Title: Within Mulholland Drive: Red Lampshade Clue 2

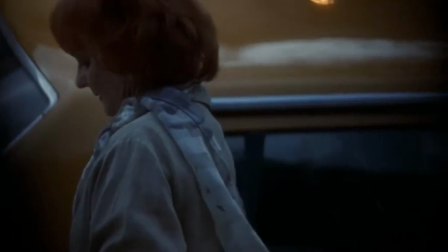Here we see an unknown desire sneak into an absent-minded
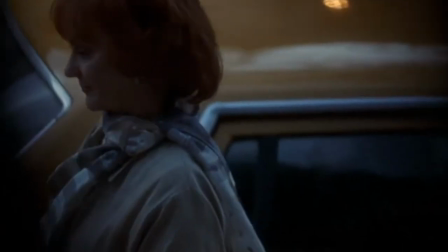woman's apartment or an apartment within the mind who is not at home,
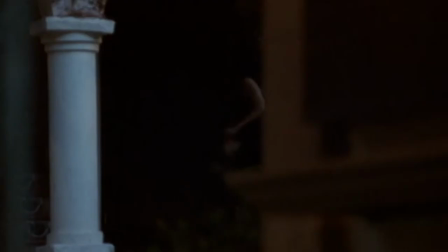so to speak. as mentioned as an artistic expression and the desire i
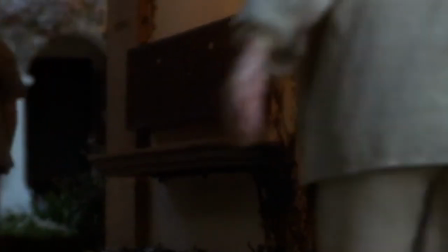am talking about is not a specific desire but rather the concept of any desire residing within within the mind and is thus part of the mind this desire begins to take hold and
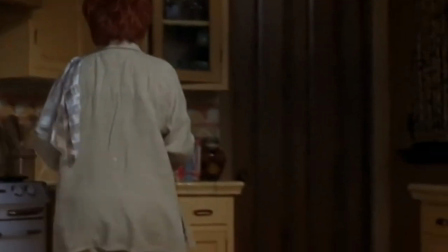the mind as having previously experienced other cycles of desire and suffering subconsciously
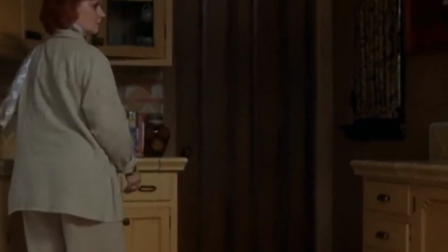may express a sense of foreboding that is not recognized or fully understood
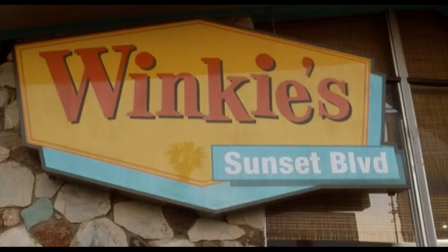as seen at Dan and Herb as they interact at Winky's in which
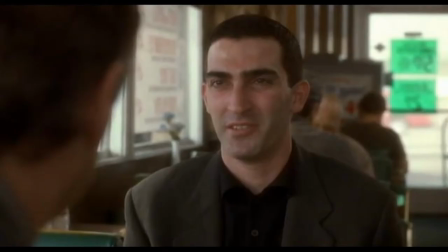Dan describes past two similar terrible frightening dreams but
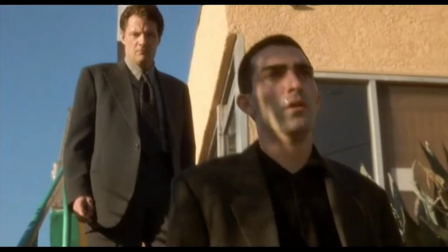ignorance still allows the desire to force the mind to reach down into the subconscious and accept and
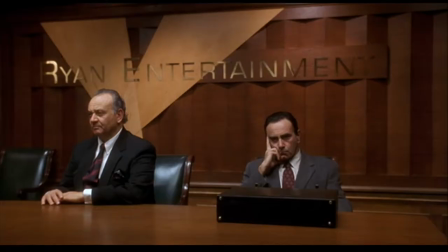embrace the next desire the dark power of desire is never truly satisfied and we see
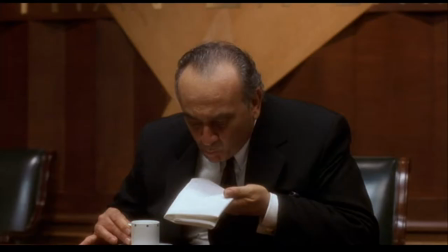this portrayed as the powerful evil looking Luigi Castiglione again spits out the finest espresso in the world and again never to be satisfied what was it last time
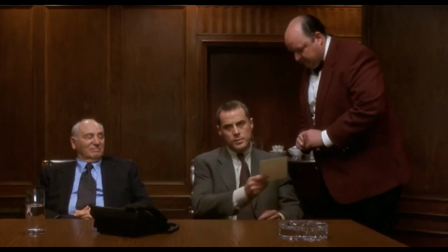okay let's try the next one he's not
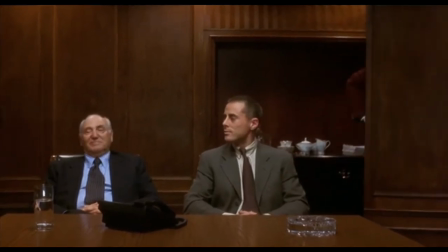gonna like it we'll see now
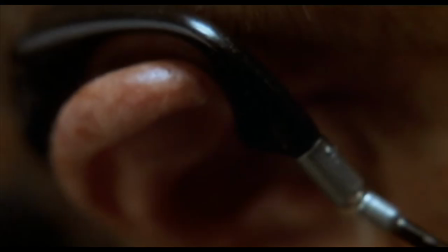an inner subconscious mental communication takes place as we follow the process along mr.
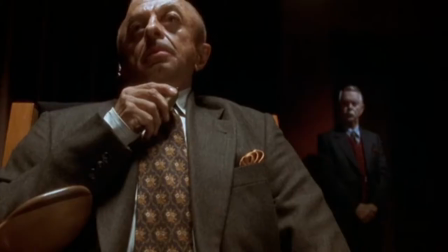Roke's organic earpiece that might suggest something like a neuron in the mind
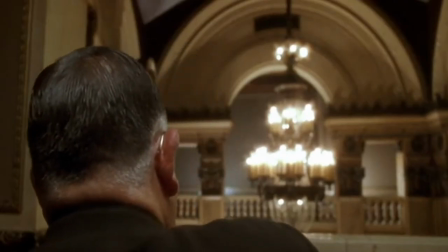the back of head man as he is identified in the credits then says same
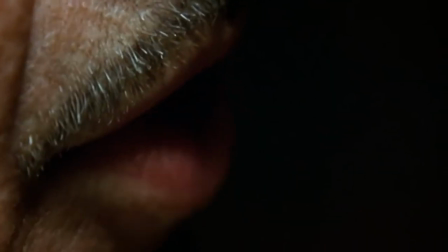suggesting a repeating process as he calls down to a dark corner
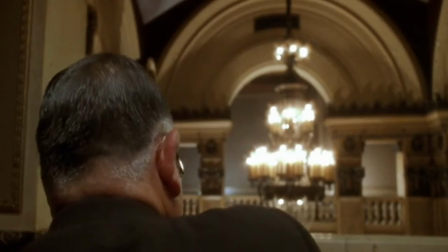that can represent a dark corner of the mind with the disconnected wall phone and
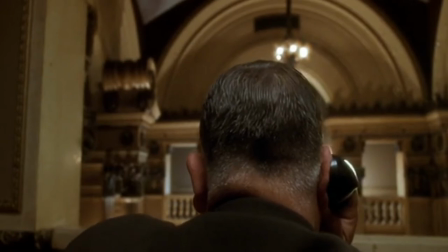yellow walls and a harsh fluorescent lamp with an organic flexible neck again
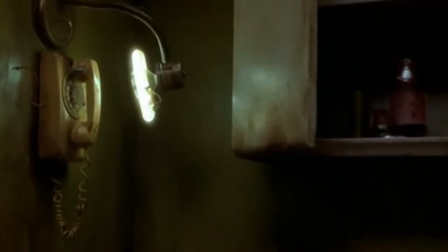artistically might suggest a neuron and the hairy arm man as he is
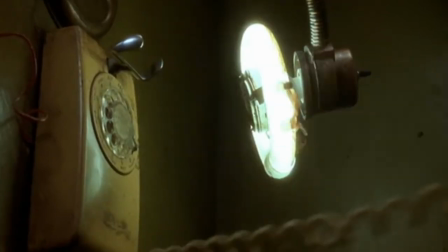identified in the credits continues the process calling the phone next to the red lampshade
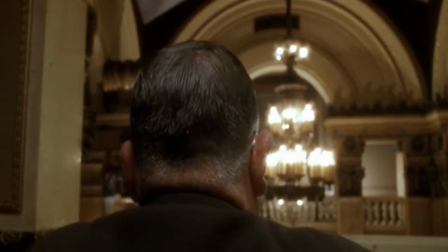as it rings and we hear the ringing sound grow and carries over into
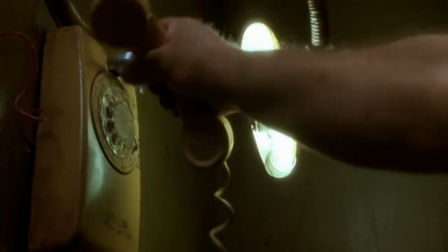betty's arrival at the airport the ringing into the next scene is a device to connect the two seemingly disconnected scenes
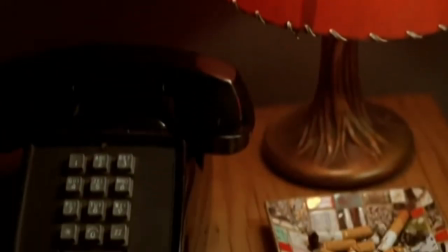This can now be connected and interpreted to mean that Betty is the missing girl that Mr. Roke spoke of,
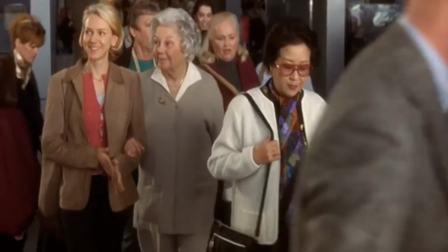and as a representation of actions occurring within her mind.
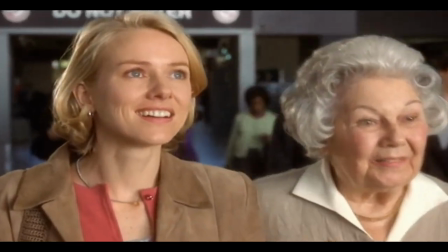And Betty, or the girl, has been found, ignorantly from a meditative point of view, responding to the call of desire.
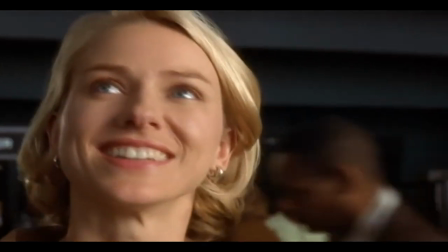Betty appears to represent the sweet and innocent expectation of happiness that is following a dream desire.
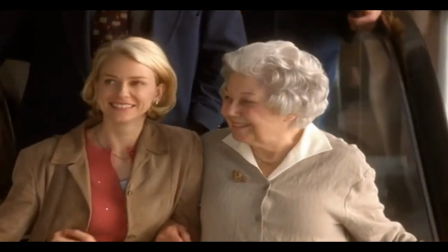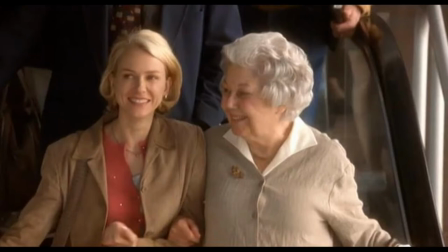This can be interpreted as one part of a connecting sequence of steps in an abstract artistic representation of a non-physical mental dissension,
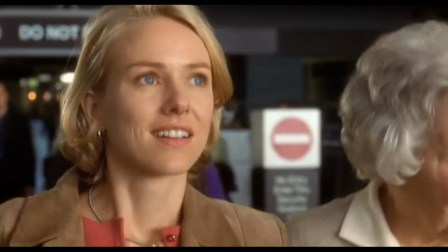if you will, of the mind willingly and ignorantly entering into another cycle of desire that will lead to suffering.
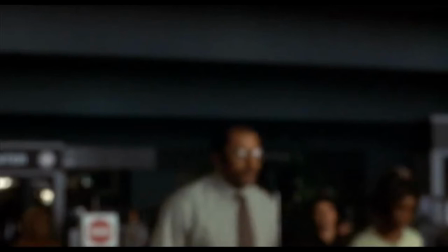Visually including signs within the frame can be intended to be meaningful to the theme.
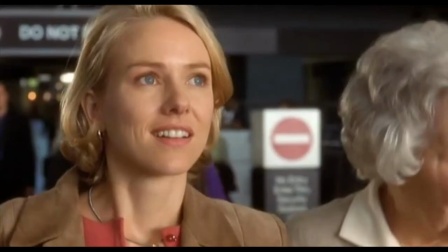Things like do not enter, red lights, stop signs, no smoking can add another dimension that is easily overlooked but are intentionally included within the frame. Here the red do not enter symbol appears to enter Betty's head and then momentarily remains
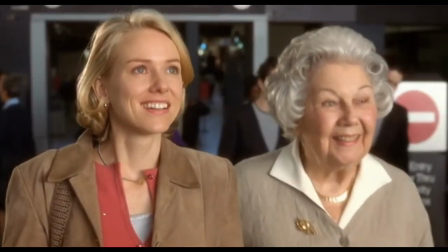on screen as Betty and Irene exit the frame and can be suggestive as part of a film language.
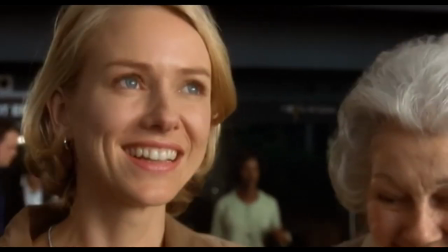They are also shown exiting out of a square shape that can add further artistic suggestion as other box symbols are used throughout the film.
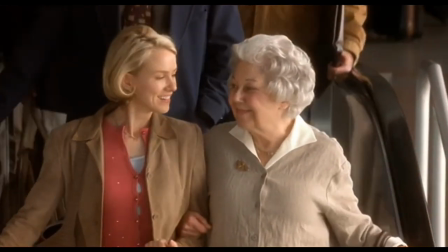And note that airport arrivals are on the first floor with baggage and not on the second floor as shown here in the film.
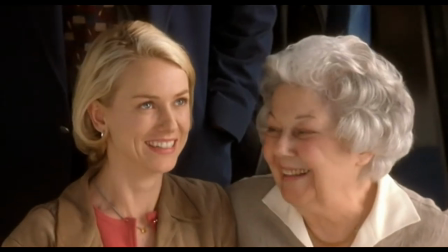Having the characters descend here effortlessly riding on the escalator can be a symbolic
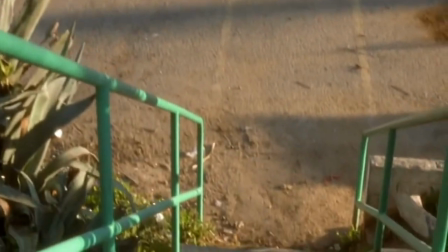depiction of going on a downward path and a similar symbol as Dan descends behind Winkie's.
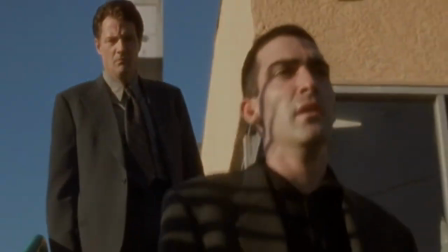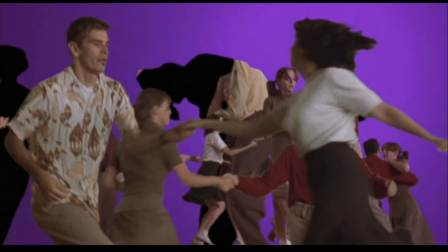The word dream is a synonym for desire.
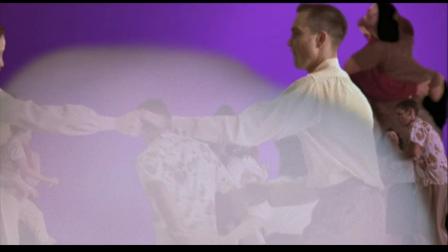A desire or dream of becoming an actress can be symbolic of material desire.
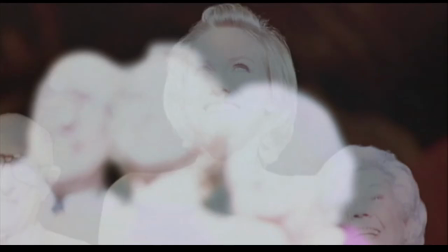And in the Buddhist philosophy, seeking happiness by material desire could be imagined as being unaware or barely conscious.
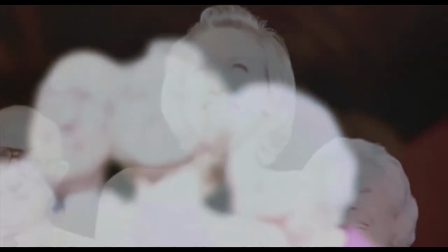Dreaming of finding material happiness instead of being aware and awake
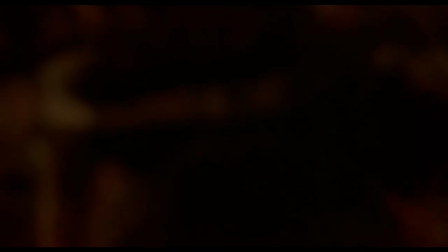to inner spiritual happiness and needs. being half asleep,
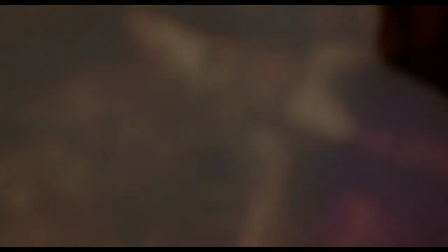one dream cycle ending and another beginning, as a dream, as a desire,
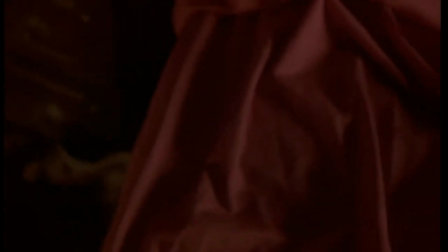perhaps like being thrown out of bed and then falling back to sleep to return to a dream desire and darkness,
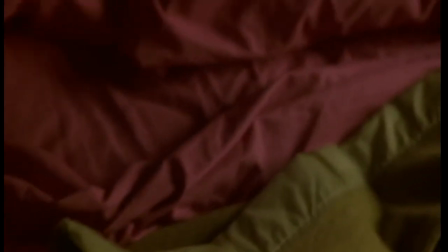an unenlightened state.
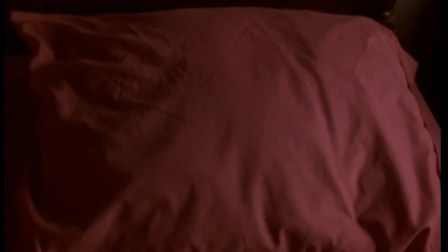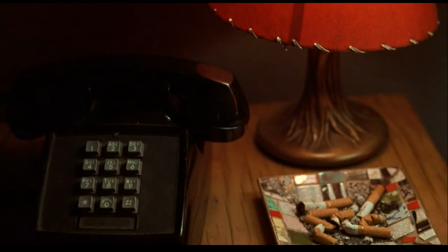A second time the red lamp appears is as Diane is masturbating in her dark apartment at Sierra Bonita.
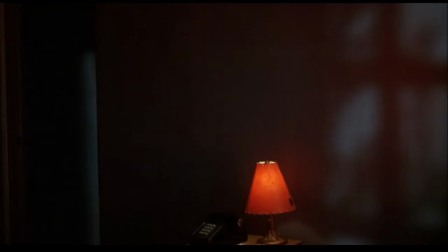It is possible to consider how this might relate to the earlier chain call that can be interpreted as an artistic expression
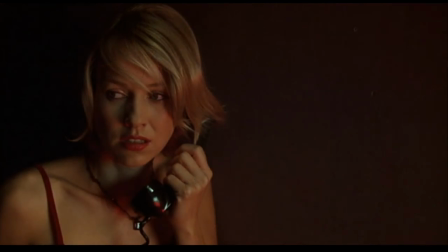of an intermental communication occurring within the subconscious of an unenlightened mind.
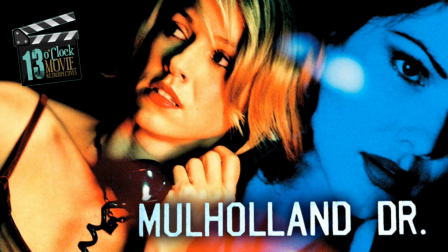Well, at least this is from the meditative perspective that this level of interpretation is attempting to describe.
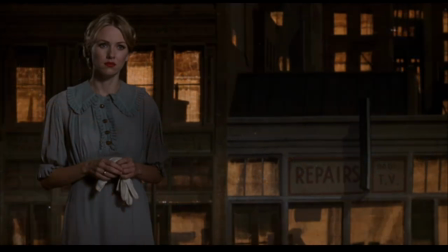Let's back up a bit to where Diane is watching Adam direct the kissing scene. now
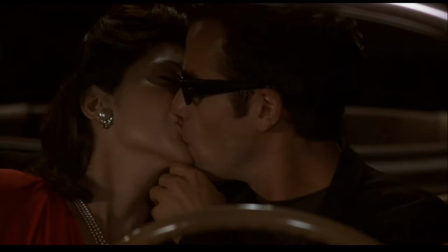the symbol of desire as represented by camilla seems more representative of the suffering aspect as camilla with eyes open looks to diane
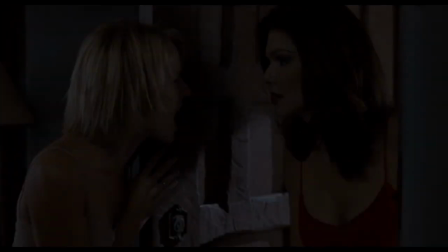and we hear adam command kill the lights and the scene fades to black and darkness
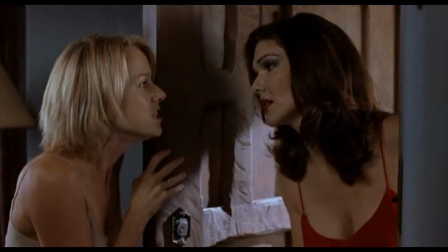and we hear camilla say don't be mad and diane angrily slams the door shut on her.
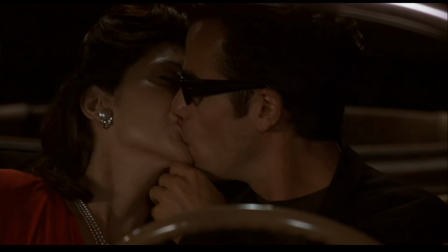Note how the director, Adam, says, kill the lights, and the scene fades to black,
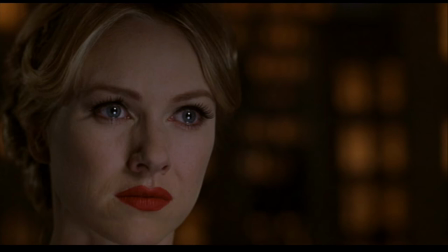but then cuts to a close-up of Diane's face, which then also fades to black.
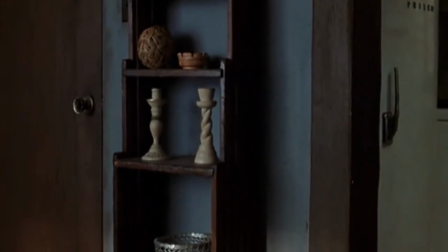This sequence can be interpreted to depict the mind taking a direction to
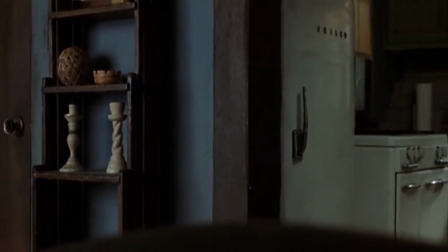embrace self-centered physical desire that leads to the darkness of negative emotional suffering.
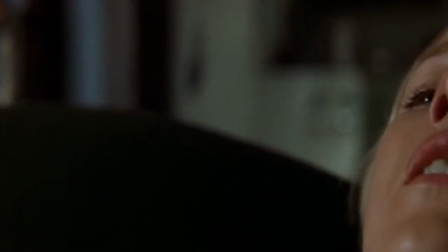We hear Diane alone and crying as the camera pans from the doorway to her face and then downwards
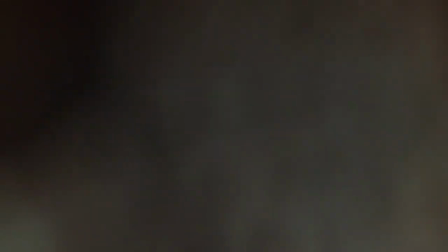as she futilely attempts to escape and shut out the hard reality and the camera refocuses on the hard stone chimney,
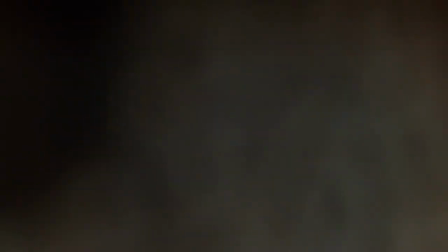a focusing element used again as the dinner party comes into focus with a drum roll leading into the resultant emotional destination.
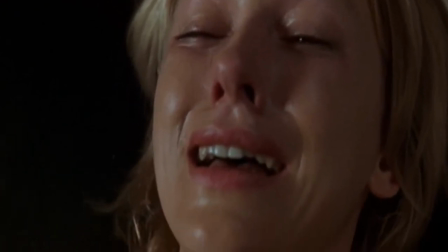This second call to the red lampshade can reflect the earlier chain call,
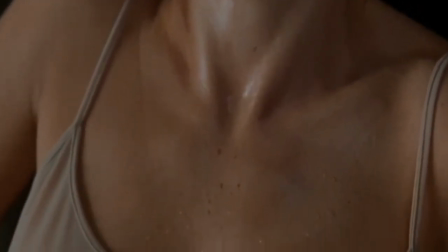when imagining them as artistically representing what is occurring within the mind.
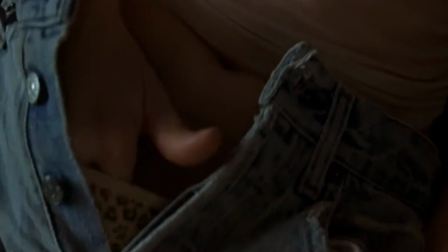The masturbation suggests an effort to fantasize because the girl is still missing, or the happiness is missing.
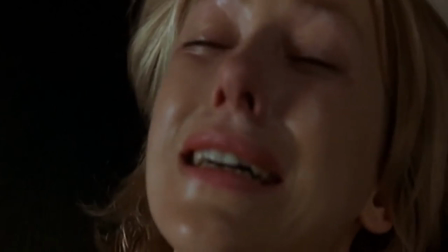In the first sequence with the lampshade it can seem confusing and unclear,
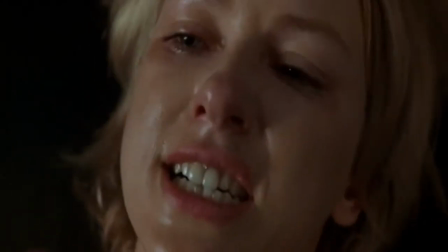but in the second case it can be seen more clearly a painful result now the mind has awakened to experience the suffering
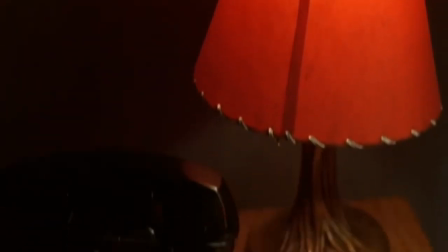instead of the anticipated happiness Diane's hand reaching down to her private parts might correspond to the hairy arm
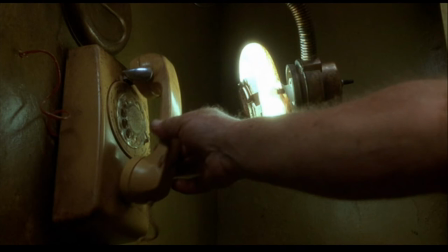man reaching to a dark and yellowish corner with the fluorescent circle lamp and the dark corner can suggest a repressed corner
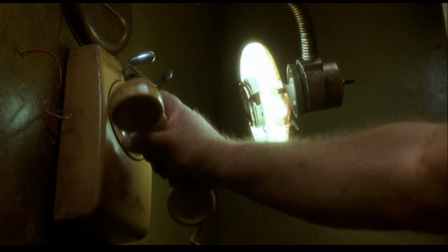of the mind in a way this can be imagined as two representations of a similar mental process but presented differently.